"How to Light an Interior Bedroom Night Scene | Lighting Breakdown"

So the other day I was messing around with a few different lighting setups and thought I'd take you guys behind the scenes on how I lit a night interior scene for someone in a bedroom. I'm going to show you all the different lights that I used, where I placed them, and my motivation for putting them there. So without further ado, let's jump right into it.
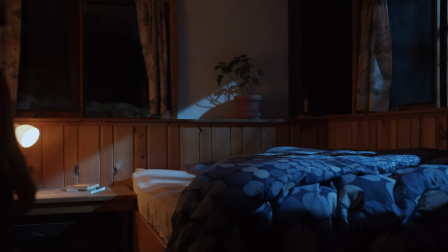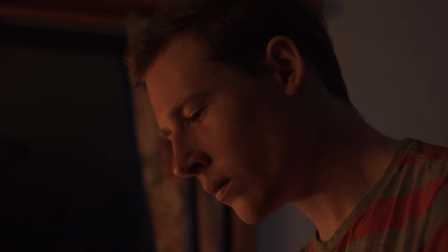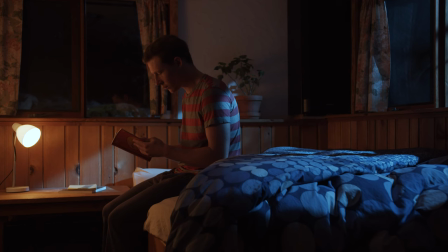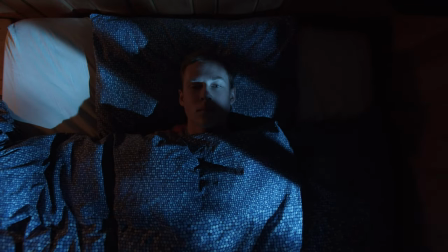One of the things I always like to remember when trying to light a scene like this is motivation.
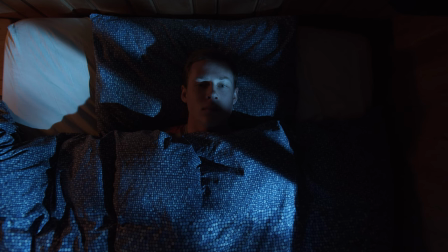(1:15)
Where are the lights coming from and what purpose do they serve within the scene?
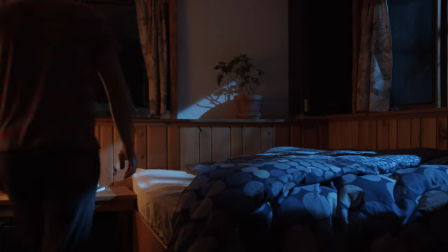(1:20)
I wanted to light everything by starting with this main shot of me going down and sitting on the bed as
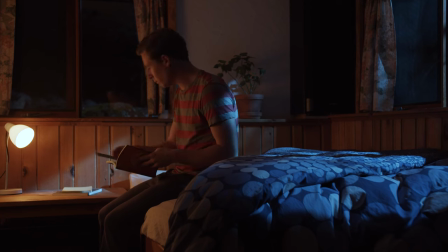(1:28)
it kind of brought everything together and would motivate the way that I light the rest of the shots in this sequence.
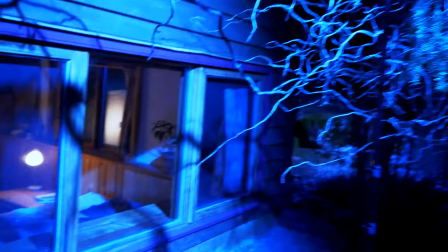(1:35)
So I started out by putting a single point source LED light with a
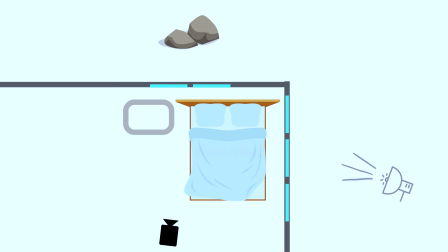(1:41)
Fresnel on it pointed at the side window with a blue gel to emulate moonlight.
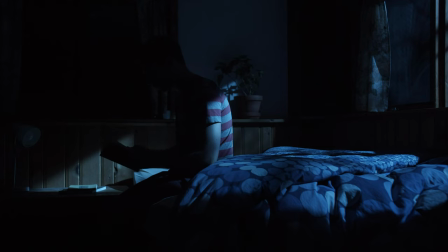(1:48)
Now this is a great start and create some cool shadows with the bars of the windows in between but as you can see behind me the moonlight is not registering on the back window as the ground is just dark.
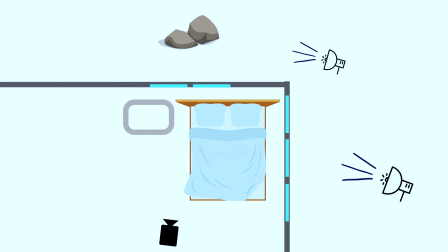(2:05)
To fix that I put a second COB LED light source around the corner of the house to help light up the ground in
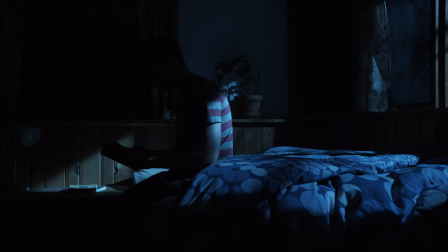(2:13)
the background giving it a more natural feel as the moonlight spreads across the entirety of the ground as it would in real life. This already makes it look much better and much more realistic.
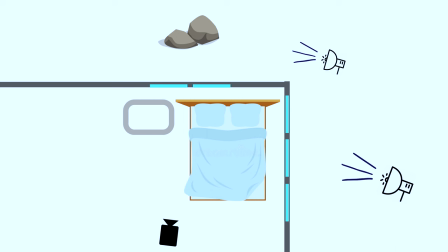(2:27)
Moving on, our second motivated light source was the desk lamp sitting on the bedside table.
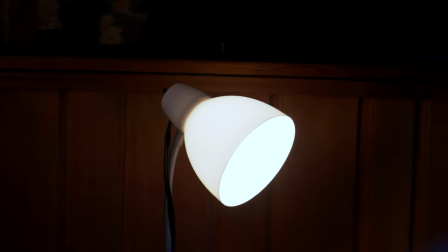(2:35)
For this I installed a wireless controllable bluetooth bulb so I could change the color temperature and intensity of the light remotely.
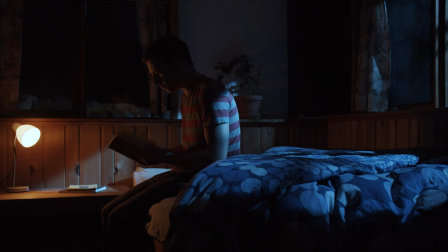(2:44)
This gave me complete customization of how bright I wanted the practical light to be,
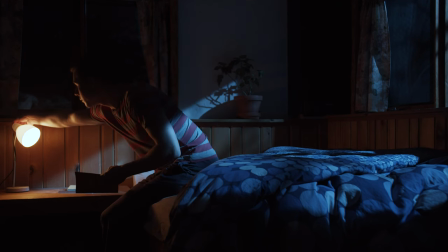(2:50)
which is super important as it could have registered either too bright or too dark if I didn't have that control.
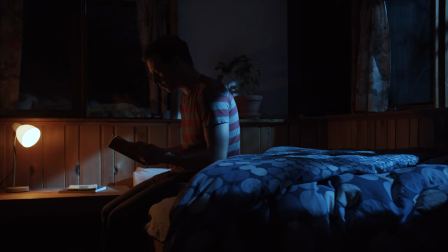(2:58)
While this looks nice, there's still more we can do to help bring up the ambience of the room and help motivate that desk lamp light source.
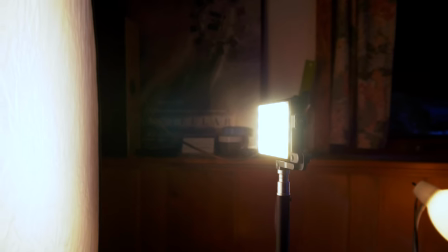(3:08)
To help with this,
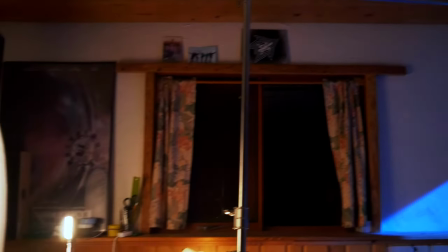(3:10)
I rigged up a small LED panel that I set to the same color temperature I had on the desk lamp itself.
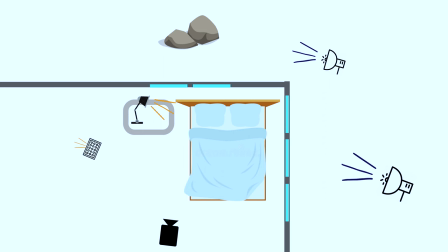(3:18)
I also chose to point it into a 5-in-1 reflector to bounce the light off of it, which helped spread it out, bringing up the ambience in the room, and also helped soften the light to make it look more natural and more pleasing on my face.
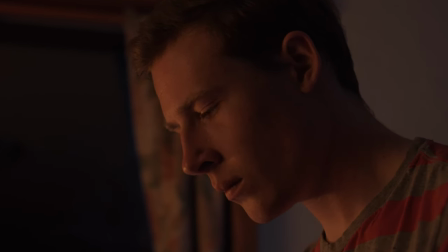(3:35)
Now one other thing that's worth paying attention to in this scene is the color contrast that's happening.
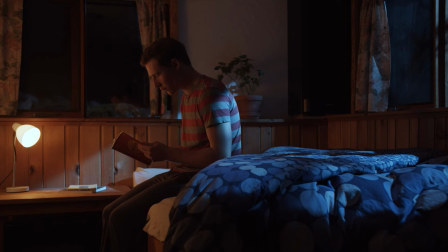(3:42)
Because I'm using opposing colors with the blue moonlight and the tungsten looking nightlight
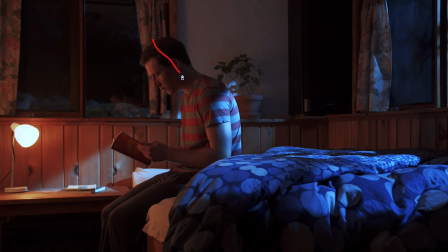(3:50)
the color contrast looks really nice coming from either side of the room and highlighting either side of my face. This can be a great way to add a lot of interest into your scene and is relatively simple to do.
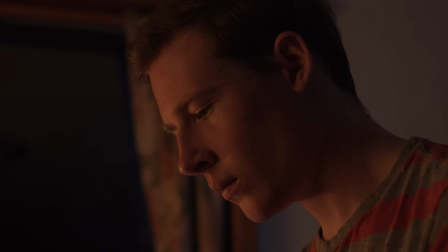(4:05)
For the close-up shots I kept the setup mostly the same simply bringing the 5-in-1 reflector and the small LED panel slightly closer to my face to help soften the look even further.
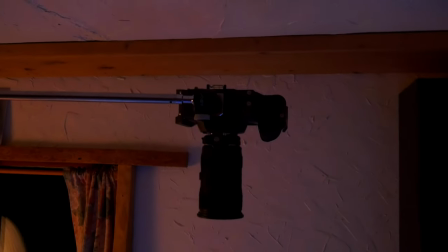(4:18)
And for the overhead shot, I dimmed the LED panel slightly to help reduce the orange cast on my face
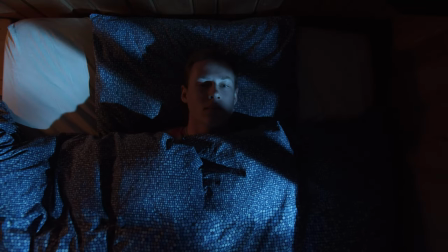(4:26)
and really help provide an extra dramatic look with those harsh shadows being even more present and falling across my face. So, to recap.
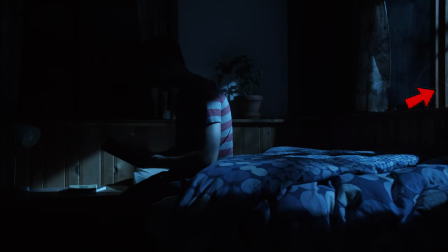(4:38)
Firstly, we put a motivated moonlight source outside with an LED light and a fresnel with a blue gel on it. Secondly, we wanted to extend that moonlight look by putting a second LED light with a blue gel to help spread that moonlight onto the ground around the corner of the house.
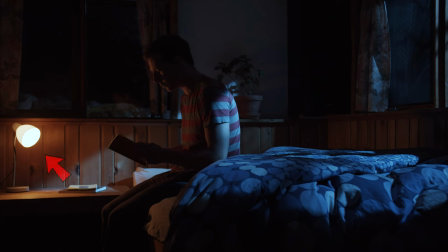(4:56)
Thirdly, we added a LED smart bulb into the desk lamp to provide some color contrast and also to provide a practical light within our scene.
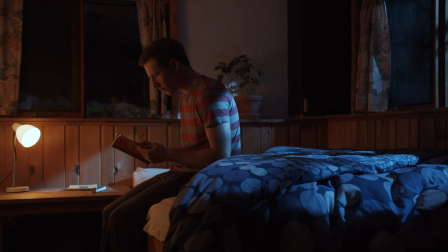(5:07)
Finally, to help boost the ambience in the room and motivate that practical even further, we added the LED panel, bounced off the 5-in-1 reflector, set to the same color temperature as the desk lamp. So hopefully you guys did enjoy that behind the scenes look at how a light a night interior If you did, make sure you click the like button down below. It actually does make a difference. And feel free to subscribe if you want to see more filmmaking videos just like this one. Thanks for watching, and we'll catch you in the next video.